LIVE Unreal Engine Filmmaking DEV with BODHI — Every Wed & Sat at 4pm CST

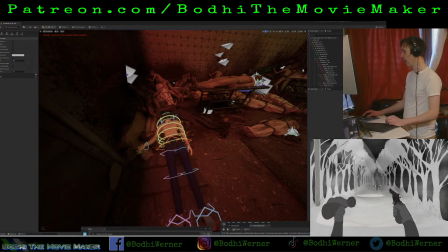[25:32]
And now we can animate.
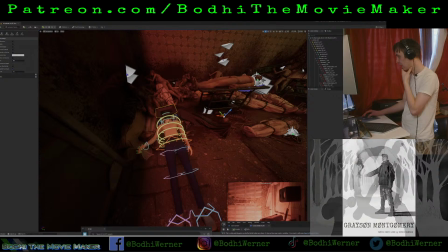[25:35]
Okay, let's add, since we've got a cinema camera, let's add a camera shake.
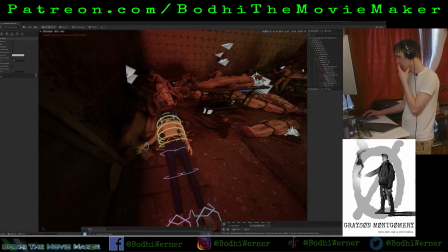[25:44]
I made a subtle camera shake, so I'm adding that now.
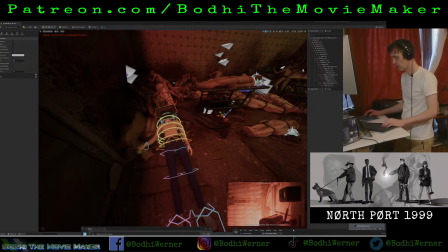[25:49]
And that gives us just a little bit of, as the name implies, subtle camera shake.
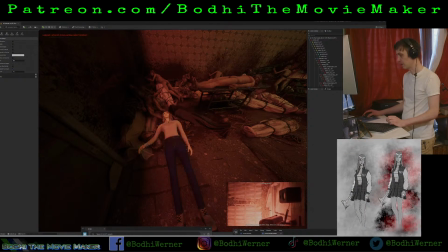[25:58]
Since now at this point she has been, the monster is no longer holding her and dragging her across the floor, so it's just her breathing.
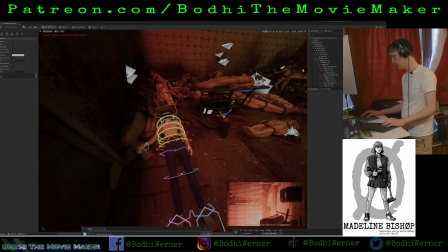[26:11]
And it does not need to be so aggressive.
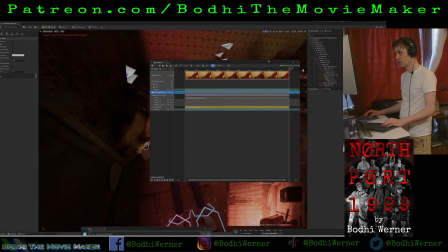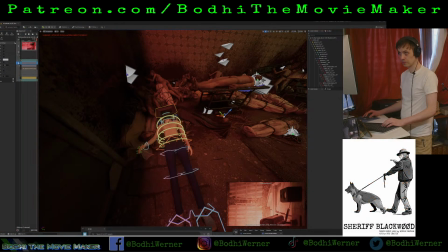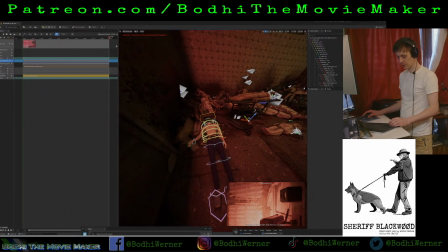[26:27]
Save everything.
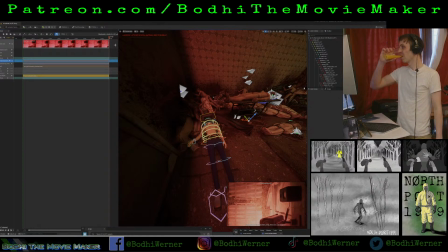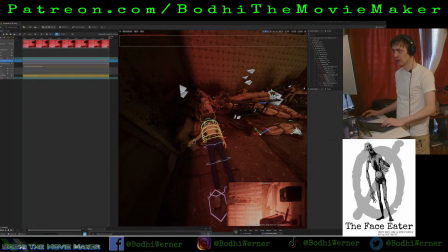That's weird.
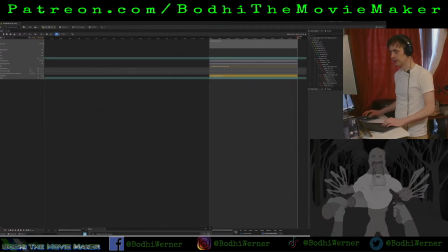[26:48]
Let's make the animation really long, because I like to have a lot of room to work with.
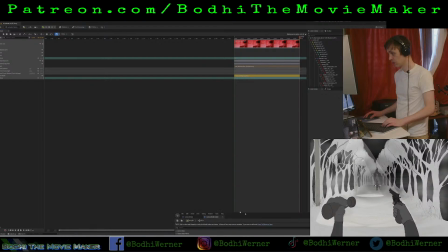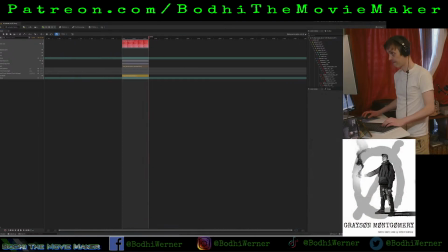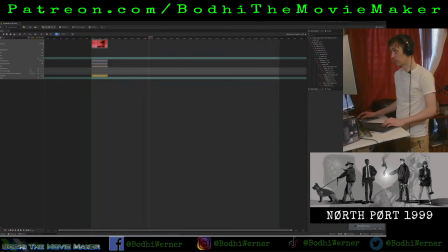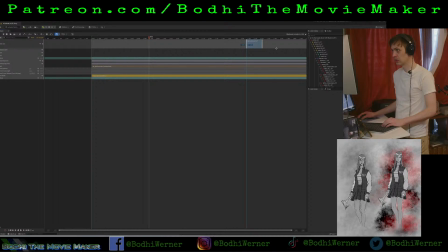Great.
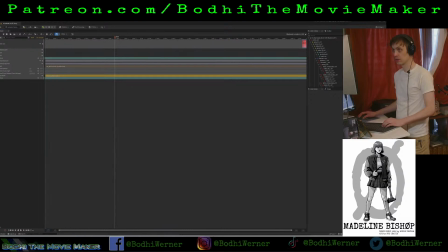[27:35]
We don't need to see all that.
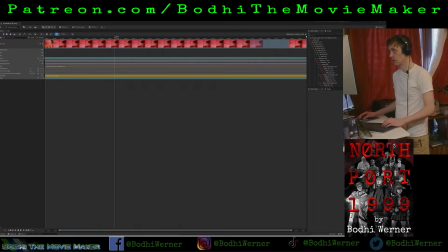[27:42]
Great.
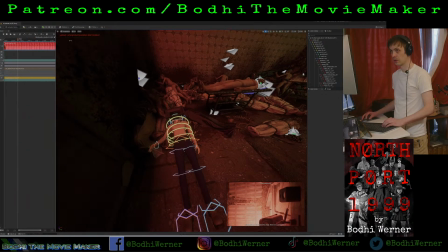[27:48]
Cool.
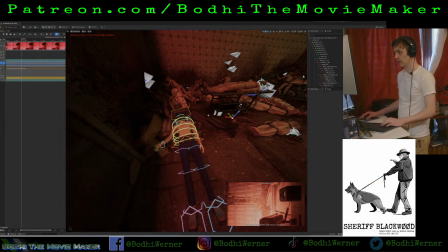[27:52]
All right, so now
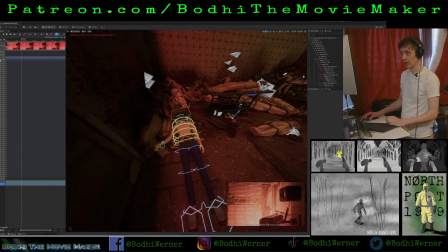[27:56]
we're no longer doing anything with the camera actor where it's all her head.
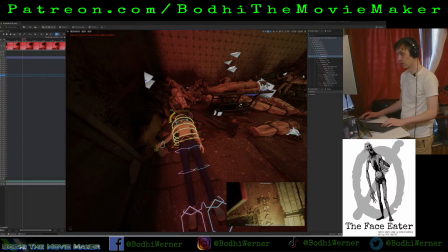Very cool.
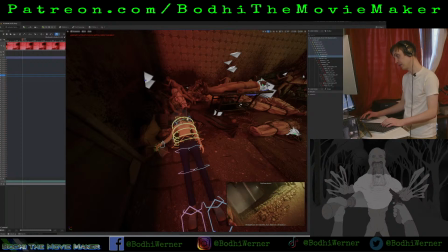[28:18]
Okay, one other thing we need to do with the camera actor is this is really quite zoomed in.
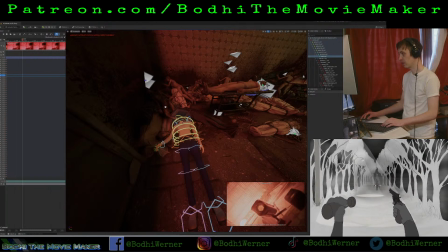[28:26]
It looks good, it looks very cinematic, but it's too zoomed in for a first-person perspective.
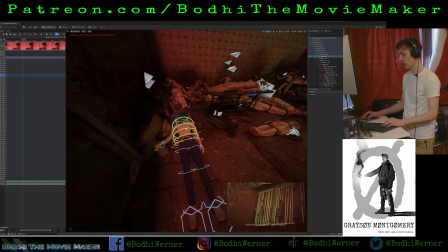[28:37]
It's a little claustrophobic having it zoomed in like this, which honestly is kind of cool.
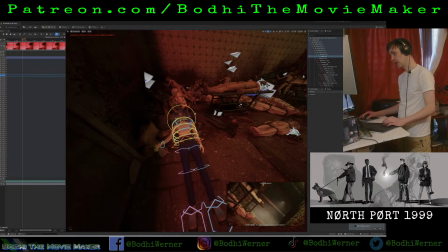[28:45]
So very scary, but human.
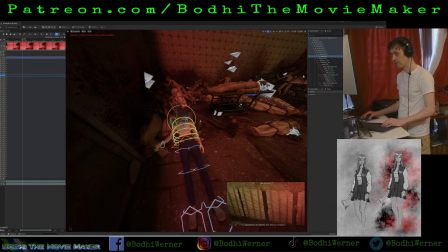[28:48]
I'm kind of going for the human eye, and we have,
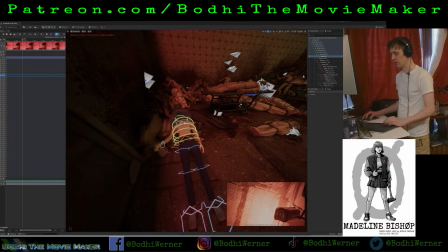[28:58]
I think we have like a 30 equivalent of a 30 millimeter field of view. I think it's actually more like, yeah, 30 millimeter if you're talking full frame, and it's more like 16 or 11 millimeter if you're talking
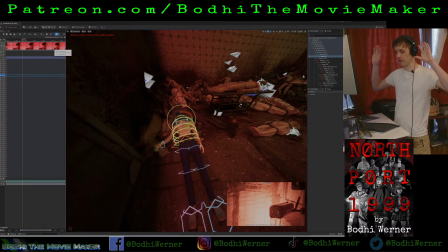[29:13]
Super 35. So it's a really, we have a very wide field of view. Yeah, I kind of like it too.
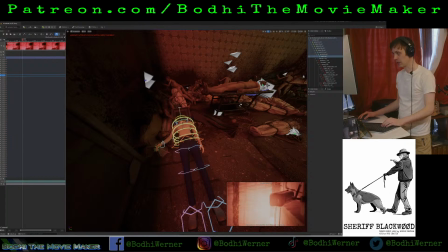[29:21]
Mike says, kind of like it though. Yeah, it does. Oh, you kind of.
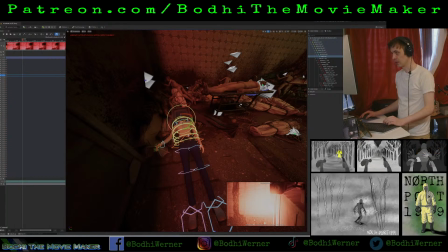[29:26]
Oh yeah, you can see it. Good. Let's look at it closer. Let's let it fill the frame.
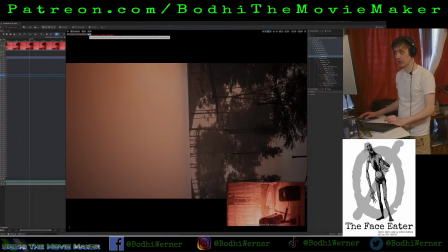[29:36]
Oops, I'm not in the right camera actor.
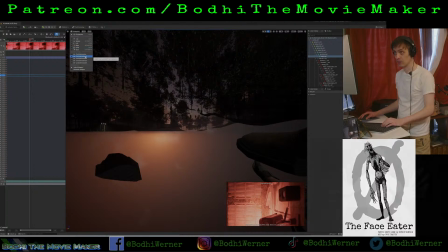[29:40]
Let's go to Cinema Camera Actor 5.
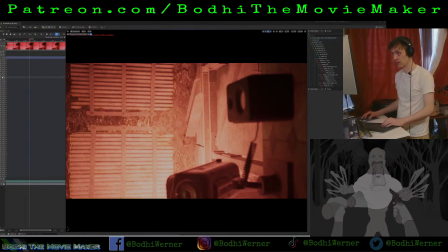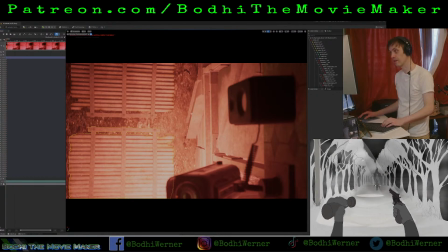[29:52]
There's no animation, so. Okay, that didn't help.
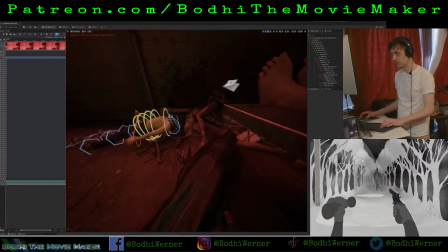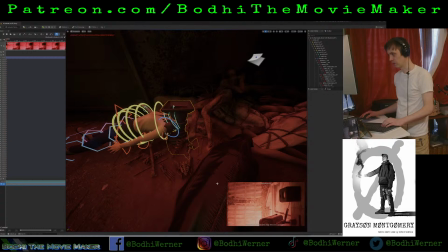[30:02]
Wish I could figure out how to make this little viewer bigger. Like if they just made it so that I could just drag it and make it bigger.
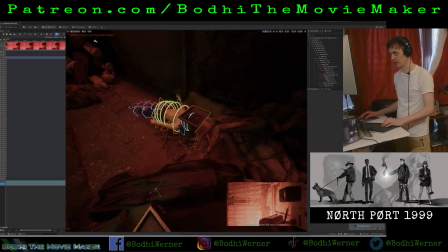[30:11]
Why? Is that not something I can just do?
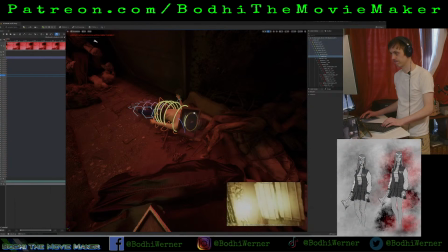[30:17]
Yeah, it's I can always adjust the field of view. I can always have it zoom in to kind of emphasize that she's looking at something.
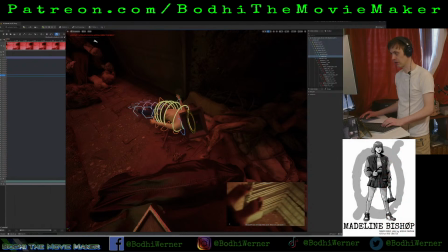[30:27]
And it is very horror-esque to have it be such a tight angle.
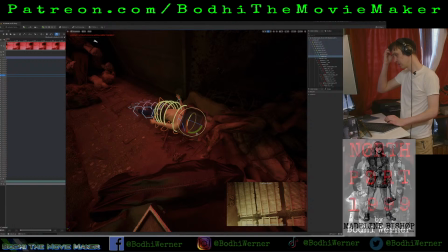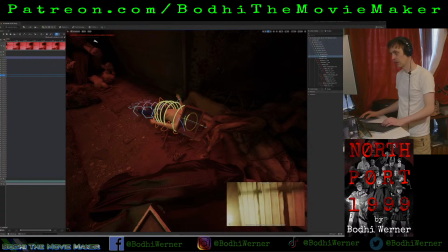[30:40]
Yeah,
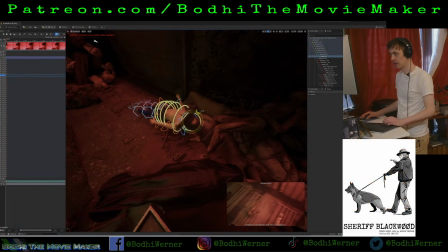[30:43]
right now, I'm gonna have it be a wide angle lens. I'm gonna have it zoom out so that it's just easier to see, and that fits the aesthetic of how I've been doing it already.
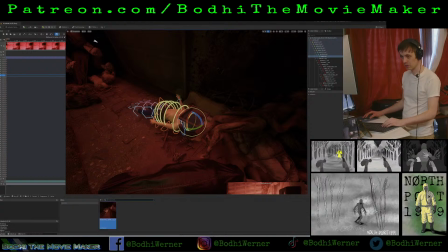[30:58]
So I'm gonna open up the other sequence and see what did I do for the other sequence.
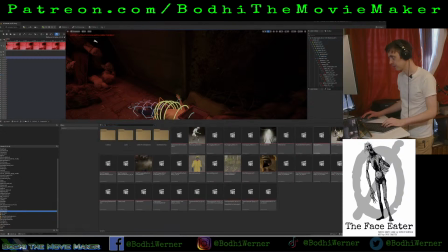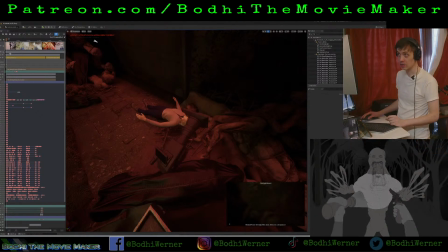[31:09]
Let's go to the cinema camera actor.
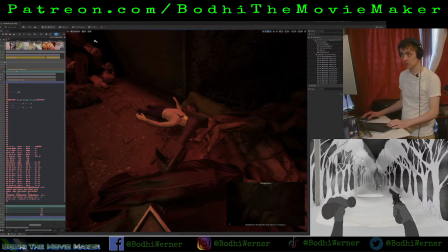[31:18]
Ah! Dude, it's hard to click the right thing. Give me the, I want to click this divider. Ah, Epic Games.
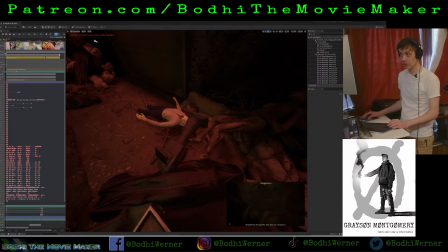[31:28]
Your UI is bad. I'm sorry.
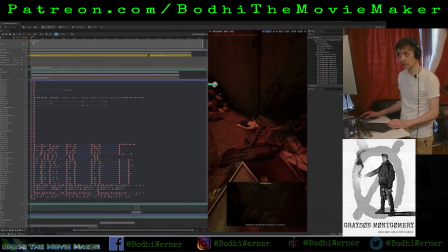[31:33]
I didn't mean to say it, but it's true. Okay, field of view.
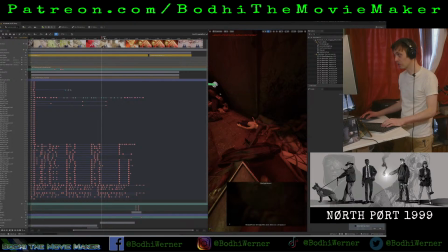[31:42]
102 degrees, so
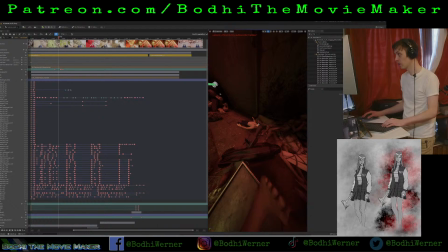[31:47]
what the fuck? What the fuck? What the fuck? What the fuck?
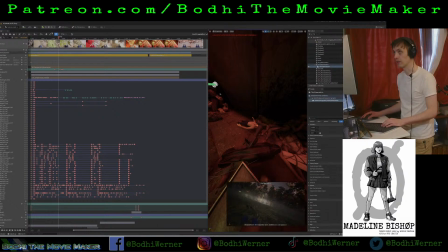[31:53]
I said a what the fuck? What the fuck? There we go. Yeah, so that way you get this really wide field of view.
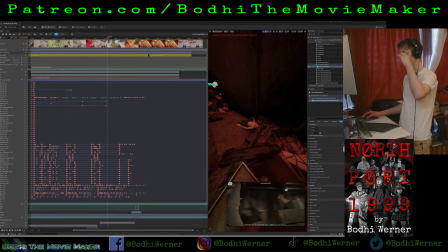[32:01]
That's why she can see her legs and the background at the same time. You can see a lot of what's going on. And I can always adjust it later. So
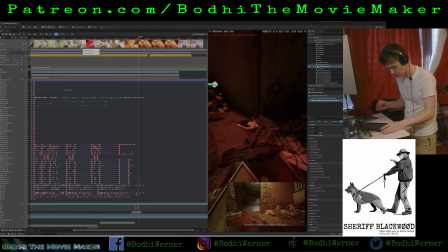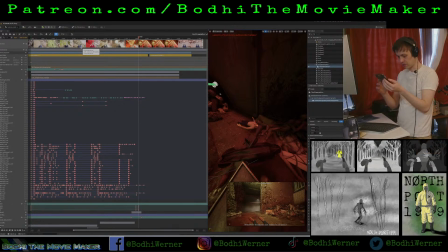[32:18]
I would almost give it a slight blur that can animate to sharpness and then blur out again, giving the impression she is in and out of consciousness. Yeah, that's a great idea.
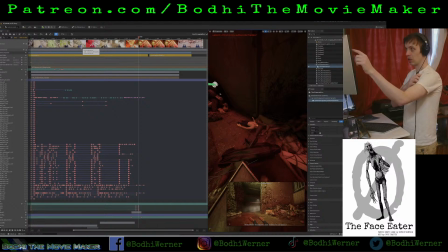[32:28]
You can change the focal length, excuse me, the manual focus distance.
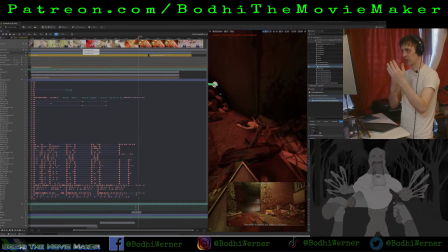[32:37]
You can change what she focuses on by changing the camera's focus distance, and I've done that in the previous parts of the short film.
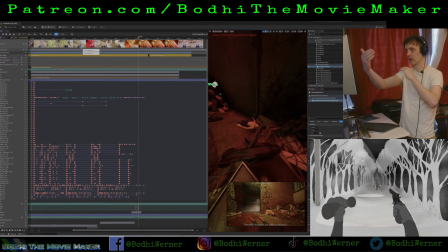[32:44]
When she walks up to the sign, I made sure the sign is in focus, and then when she looks far away, I made sure far away is in focus.
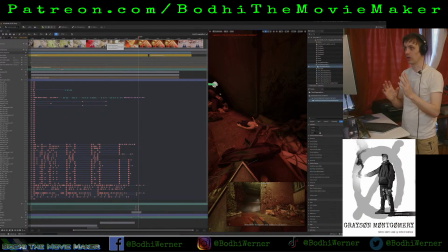[32:52]
We could do that. I can also do that in Final Cut Pro and have a lot easier time of it after the fact.
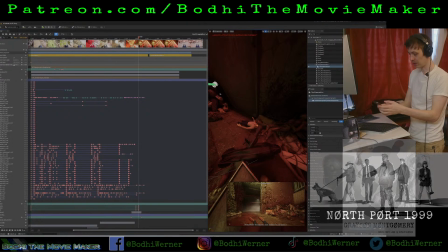[33:00]
So I think that's what I'm going to try to do. For now, I'm going to take a picture of these camera settings so that I can
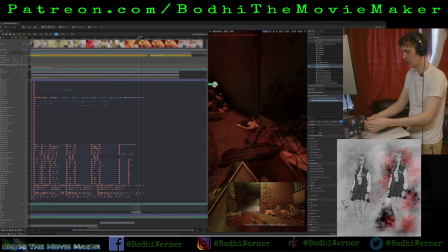[33:11]
copy them to my other sequence.
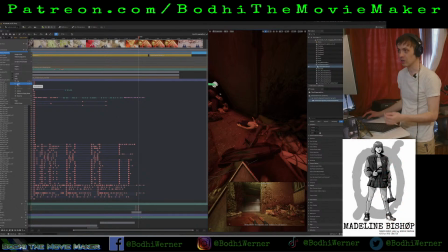[33:20]
So I guess I could, it says I can copy this selection. I wonder, I'm gonna copy this.
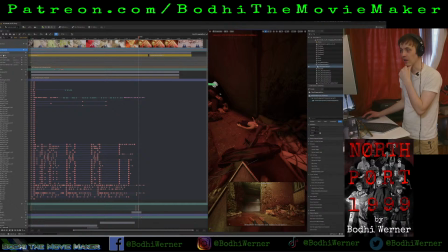[33:31]
I don't even want to mess around with it.
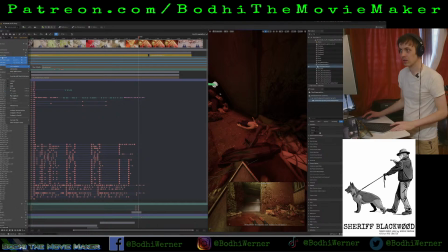[33:37]
I guess you can copy those and paste them into a different sequence.